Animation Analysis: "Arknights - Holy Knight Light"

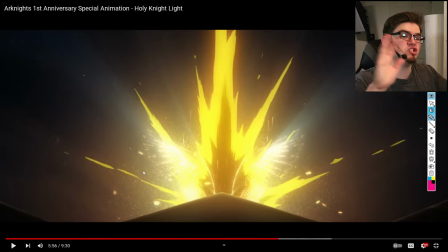1481s
They just showed the explosion and the wings to show you generally what to expect and that there's something happening here, but they didn't spell it out and show you every detail of that sequence. That is a very clever way to save a little bit of time and energy would
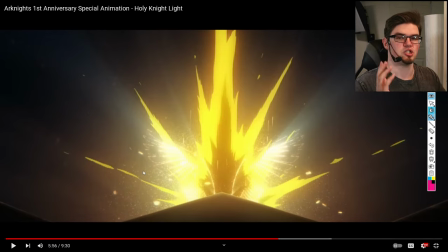1497s
it have been cool to see a shot sequence of whatever she's doing here happening in that real time sure but that would have been so much more expensive so much more time consuming so much more detail to
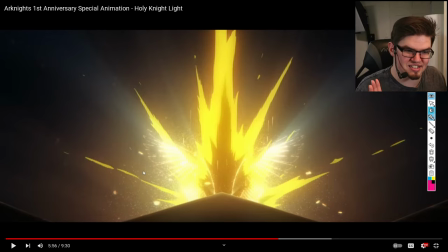1510s
add and as neat as that would be it's definitely understandable why they didn't show that and i love that they kept
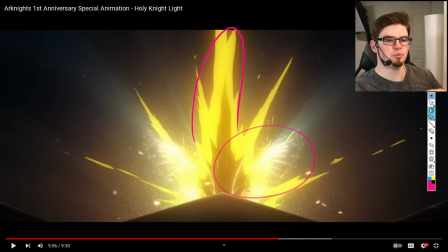1517s
things like these wings here just to add a little bit of subjectivity to it because that explosion is so central on the shot And yes, I am aware I drew a penis. I did that on purpose.
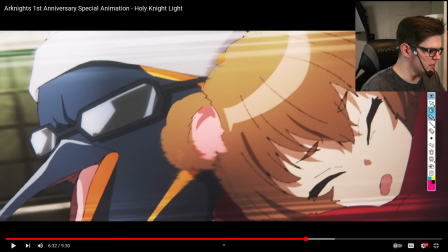1527s
And all of these stills here in this sequence all have the same characteristic, but these little stretches of light, these streaks happening, all of these jagged little edges, these smudges to show the speed,
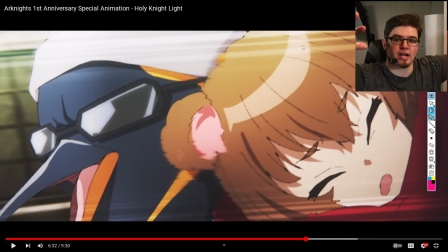1540s
just to show that there is movement away from a direction. That is all you need to do instead of, again, showing all of those movements happening all at once. that's so much more time and so much more effort. Saving time is not a bad thing. I do not want that to be the takeaway of this video.
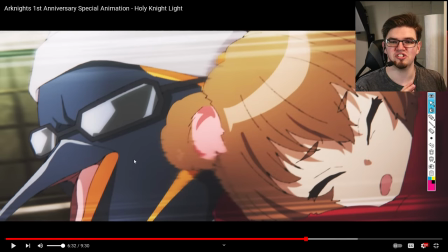1560s
There are plenty of ways to do it efficiently and well. I've highlighted some good and some bad in this project because there are definitely a good balance of both throughout, but these are good ones.
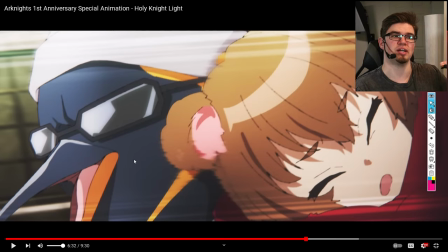1573s
These little ways to just kind of stylize things instead of just straight up omitting effort because there is a difference and it is
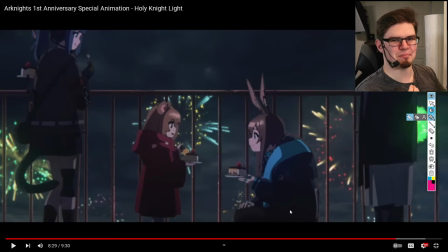1581s
hard hard balance to find and I really don't want to end on a bad thing but this is like the last shot I wanted to talk about and it's for good reason you'll see why here but the characters here feel out of place there is a lighting issue here there is a compositing issue that happened
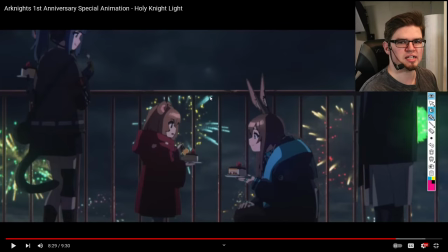1598s
here probably something in the post-processing in the post-production where they could have blended the characters a little bit better to the background to make it feel more on point. These characters here suffer from it a bit, but not nearly as well.
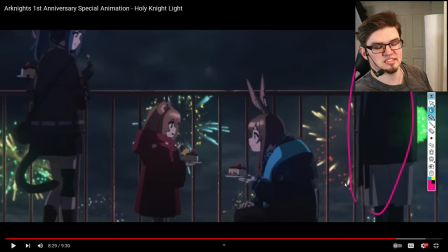1614s
The doctor here actually doesn't suffer from it at all. He looks pretty good. But these characters here both feel very low resolution and detached from the background.
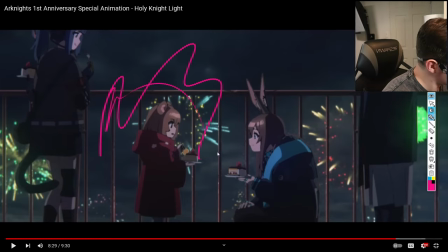1626s
You get all of this space around them that is so dark, but these characters are being illuminated by light from directions that don't have that light coming from it.
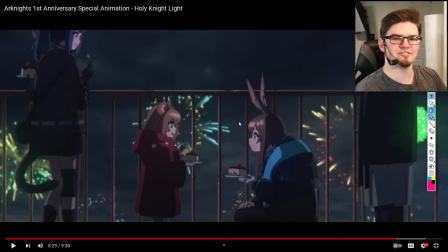1637s
You have all these explosive lights in the background in the form of fireworks,
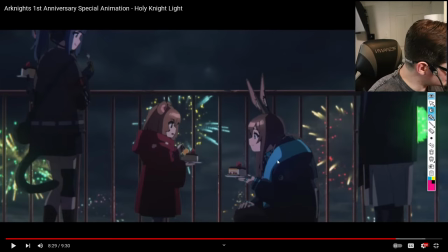1642s
but then you have these characters that are soft edge lit around their entire silhouette here, and it just feels like they're cutouts pasted on top of the shot,
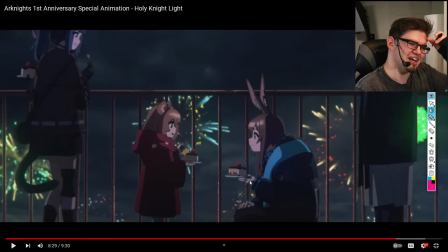1656s
and it doesn't feel great to see It kind of makes the characters feel like they were cut out of a different anime and plopped in there and somebody just opened up After Effects and tried to adjust things. And it just, it's a little bit unfortunate because it could have been so much better.
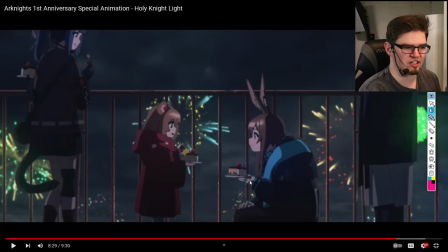1675s
I really do feel like this was an unfortunate happenstance on post-production. They probably composited it poorly.